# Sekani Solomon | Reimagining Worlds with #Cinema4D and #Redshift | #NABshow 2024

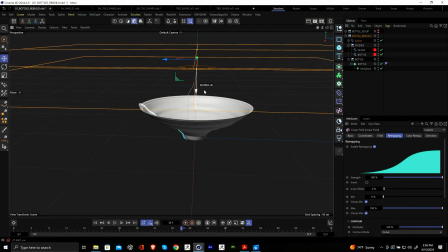678s
Let's drag this linear field up. And the first thing we're going to do is make a new cube.
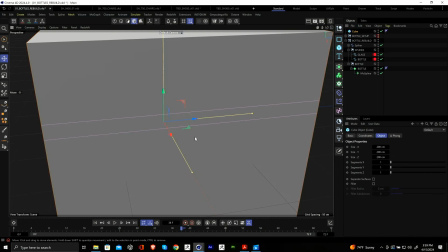685s
And this is going to be our cage. So we're going to make sure and shrink this down. And we want to ensure that the entire glass is enclosed in this cube.
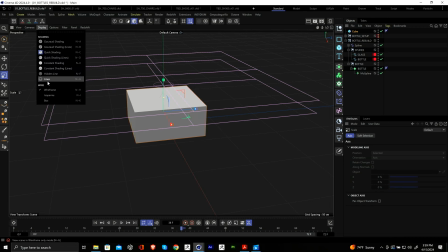696s
And let's change our display mode to lines so you could take a really good look at this.
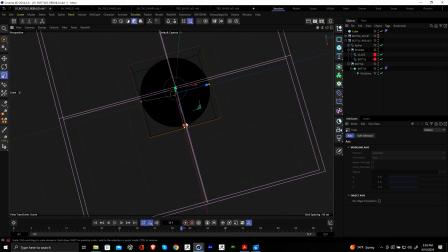701s
Because if it doesn't, it's going to be really annoying. I'll just scale this up a tad for insurance. This is looking pretty good. Okay, so let's go back into our segments.
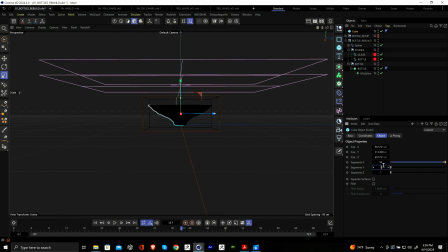714s
I'm going to move this up to 50 because I want a ton of control here. Not 150, but 50. Okay, boom. I'm going to make this editable. I'm going to drag this into this null.
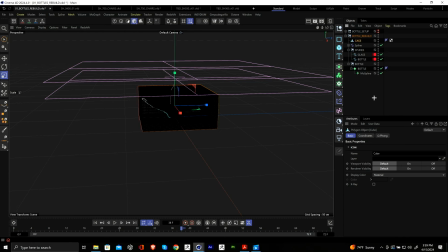730s
I'm going to call this cage. Nice. I'm going to turn this back to quick shading. So now I'm going to go into a deformers tab. I'm going to select mesh.
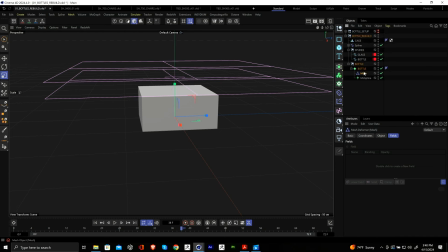743s
I'm going to drag it into a lathe NURBS. With the lathe NURBS selected, I'm going to go to objects. I'm going to grab this cage. I'm going to drag it into cages. Again, let me double check that nothing's sticking out.
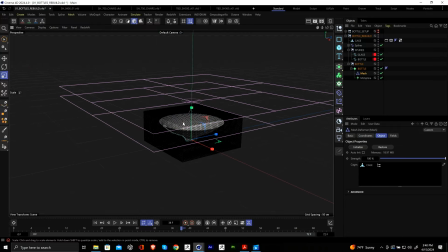755s
Perfect. I want to hit initialize. And what that does is that it's going to allow us to
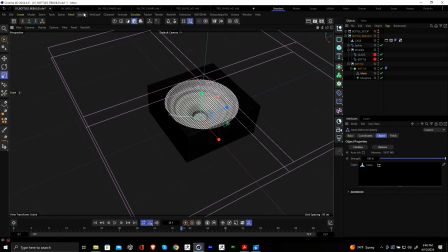762s
manipulate our glass by manipulating this outside cage. So if I go to mesh, if I go to brushes, let's make sure cage is selected. Mesh, brushes, grab. I can grab that cage, and now I can deform
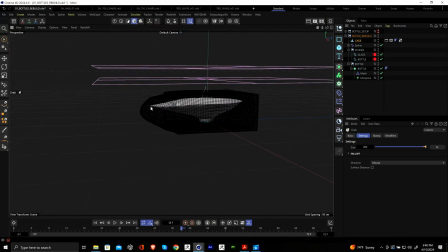781s
this glass real quick, which is nice, which is allowing me to get some really organic shapes.
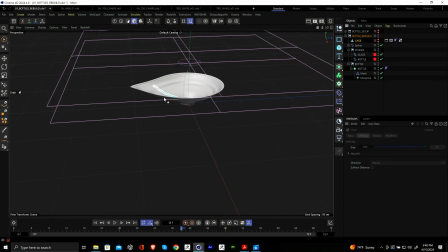786s
All right, now I can turn that off, just turn off the cage. So cool, one step ahead.
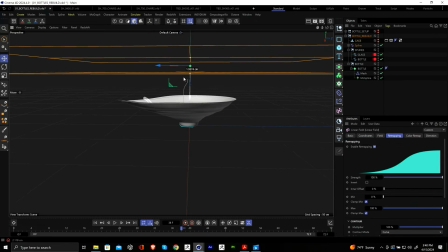793s
But if I drag this linear field now, nothing is happening because that mesh deformer is overriding the spline.
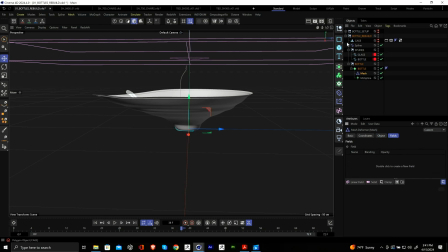802s
So how do we fix that? Well, this is why fields is also one of the best things, because we can just drag this linear field, put it in here,
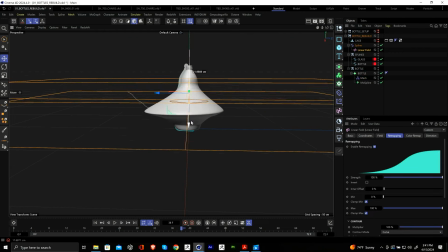811s
and that should fix our issues. Now we get some simple, nice transformation. And then I could just set up 2 keyframes on the y-axis.
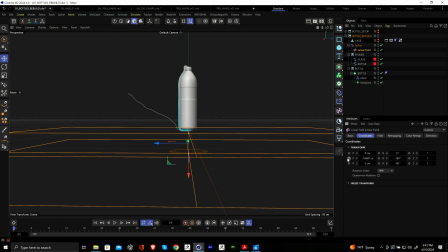820s
If I select this linear field, I could go to coordinates y here, go to frame 36, animate it up, select it here, and let me hit play.
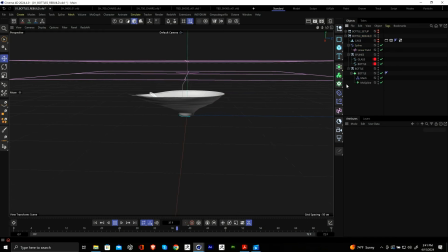835s
And I have that full transformation with just 2 keyframes. But now we want to add some more organic animation. One thing I love to use is the delay effector as a deformer. So if I drag a delay in here, I go to deformer, I change it to points.
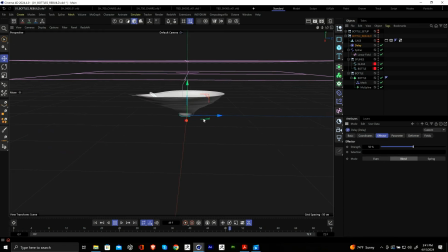853s
I like to use spring first, and that's going to give me some nice little jiggle here. That makes it feel, again, like a little bit more expressive. And then I could double this up. I could then turn that to blend, and that's kind of giving me like a more natural expression of this transformation.
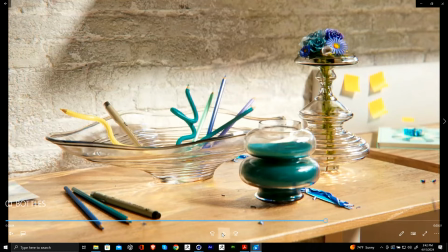872s
Again, if I went back to the clip, you know, when they land, it feels, you know, pretty expressive.
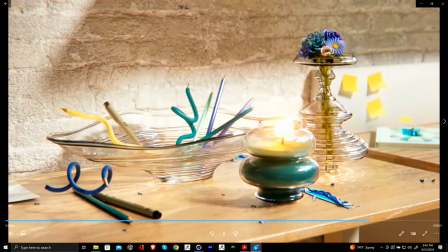881s
It feels like it has some weight to it. And I love doing that with motion.
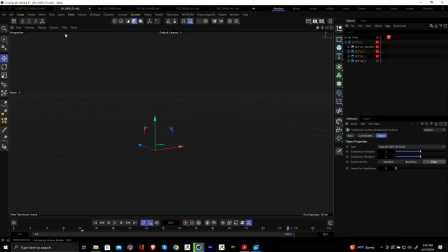885s
So now if I go to the actual scene, I
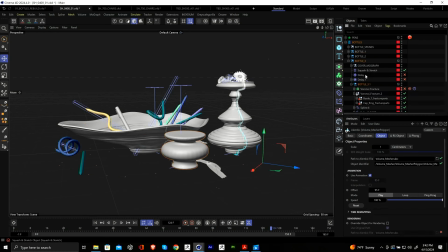892s
don't know why this bottle likes to disappear for absolutely no reason. If I turn this on and off, it's just going to reappear. But anyways,
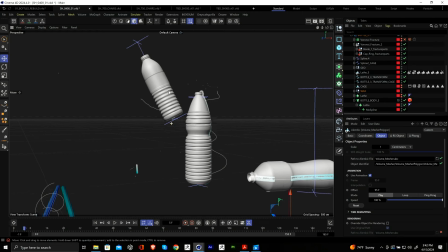902s
so you'll realize that we have some details on these bottles, and that's all being done in a procedural way.